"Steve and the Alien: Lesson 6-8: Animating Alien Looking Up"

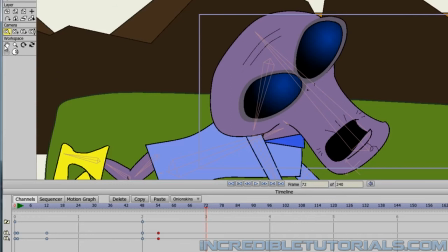And if we want to,
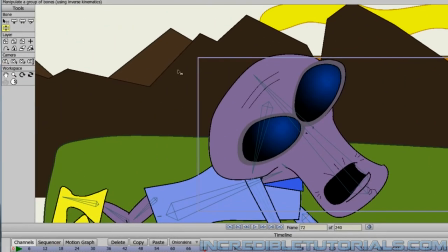we can also go to the alien layer and take our Manipulate Bones tool and add just a little bit of movement to the head or to the body, just to kind of give a little bit of movement while he is looking like this as we zoom in so
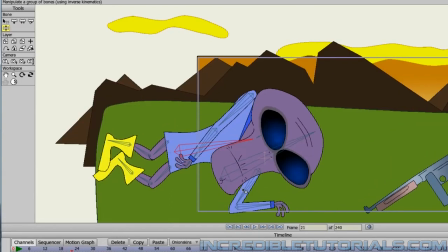that is something we could do as well so he gets up looks and he's shocked and one more
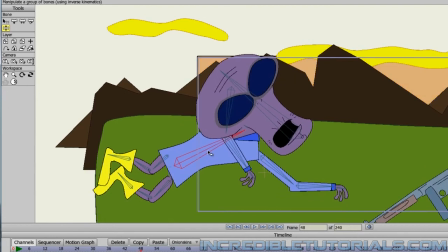thing I might want to do too is I might want to make the torso move up a little bit more as he's doing this and adjust the head accordingly just so it looks like he's actually getting up a little bit more and I can adjust the hand like this as well as like that that
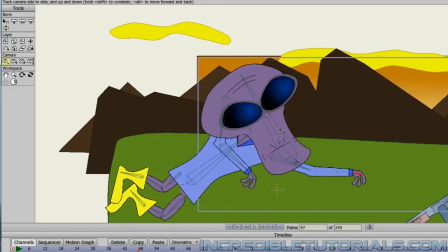looks a little bit better and of course I can move the camera up accordingly to how that looks and then we have
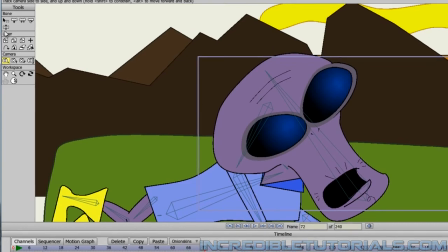the zoom in and of course I'll have to adjust the torso then for this because I had that movement in there so what I can actually do for this is I
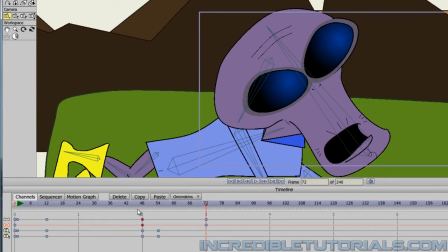can click on the previous bone keyframes as you see right here and copy that and then paste it where I am right now and
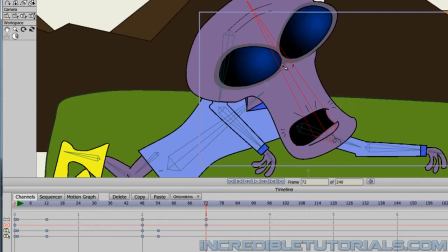then just adjust accordingly with the movements I want to do like that and also too I think I might I might want to zoom up or track up a bit when I do this like that.
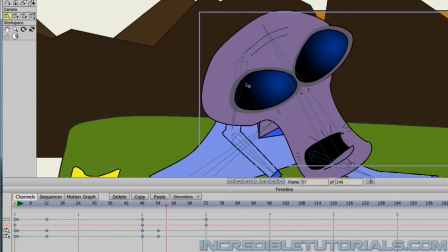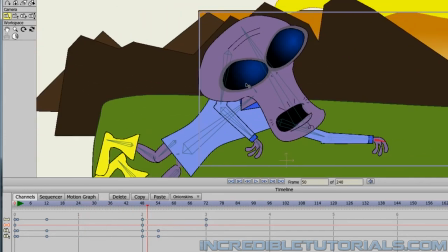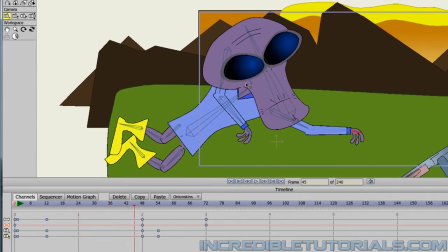I can probably actually lower the arm too now I'm looking at this. The arm probably should be more down here since he's pushing himself up like
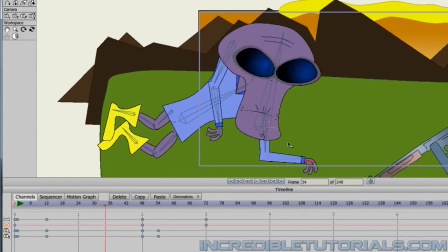that.
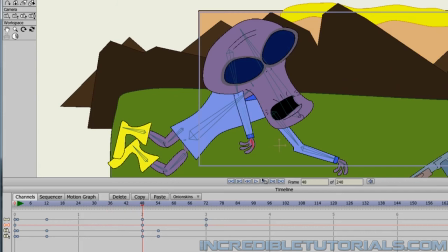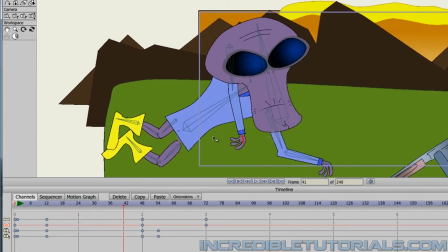Maybe move this arm like that so it looks like he's pushing himself up and And then we zoom in,
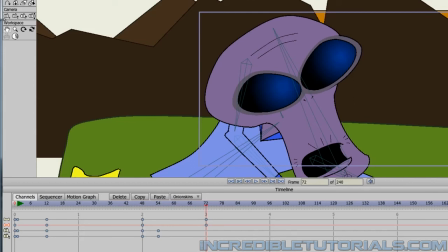and then we have that final uh-oh moment with the UFO,
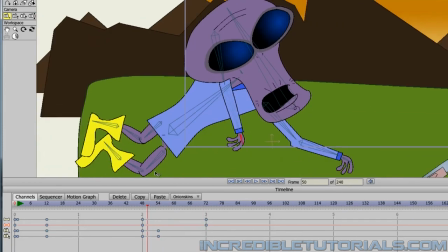you know, about to suck up his friend.
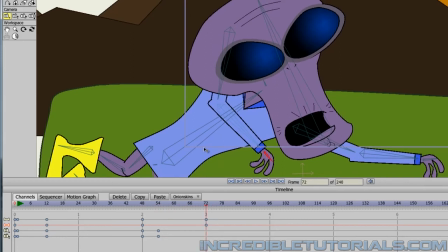Okay. And that pretty much does it for this lesson. We can now reduce, of course, the frames to 72, so we don't render out any needless animation.
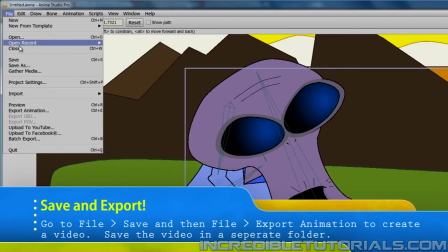and then we can go to file and save and then file export animation and then from there of course save your video with all
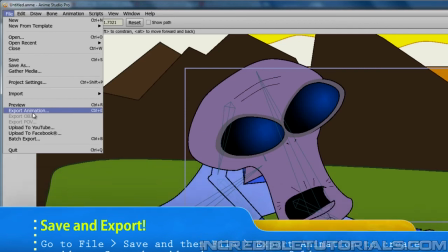your required settings and then keep the video safe so we can use it when we edit
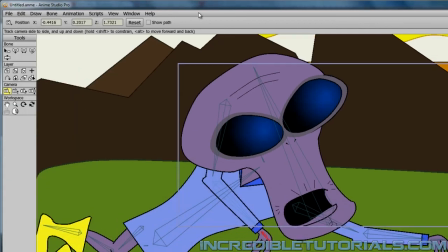everything together and there are a few more tweaks we could make actually
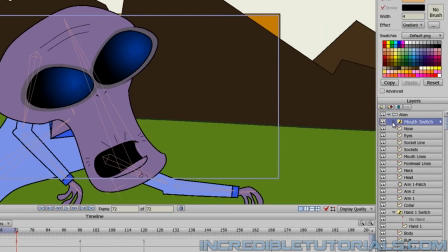one I should make because I kind of forgot to do it when we started this lesson was you'll notice that my
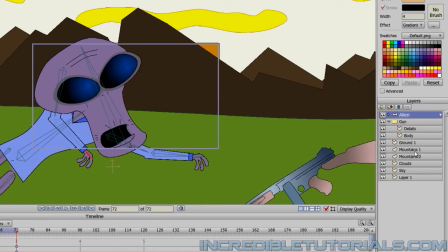background mountains are ahead of the foreground mountains. So all I have to do is just swap my layers like that. And finally, there's a couple other things you could do too. Like I know there's not a lot of detail to what's going on here.
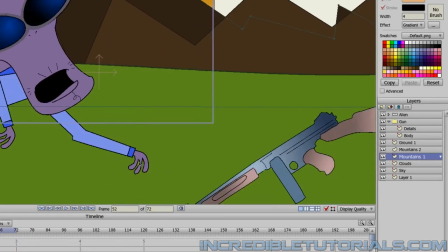You could if you wanted to animate the hands out a little bit, you could create some more hands for the switch layers and make it look like he's pushing off a little bit more than how he is right now.
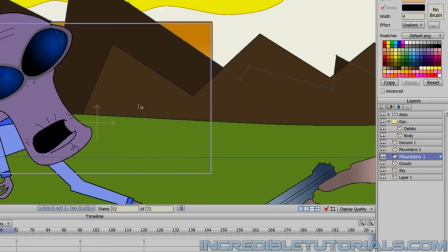But other than that, if you want to do other stuff you could add some stuff into the background and you know how to do all those tweaks I've pretty much shown you or taught you how to do or suggested you could do all that remains the same for this lesson so just play
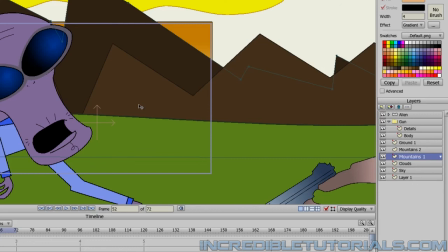around with it have fun and try to polish it up and that does it for me that
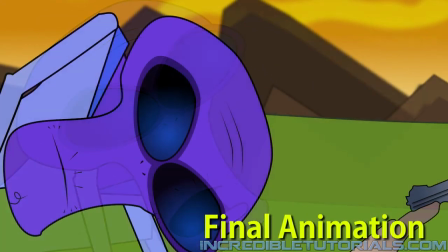wraps up all the exterior shots next we'll be focusing on the interior shots so I'll see you then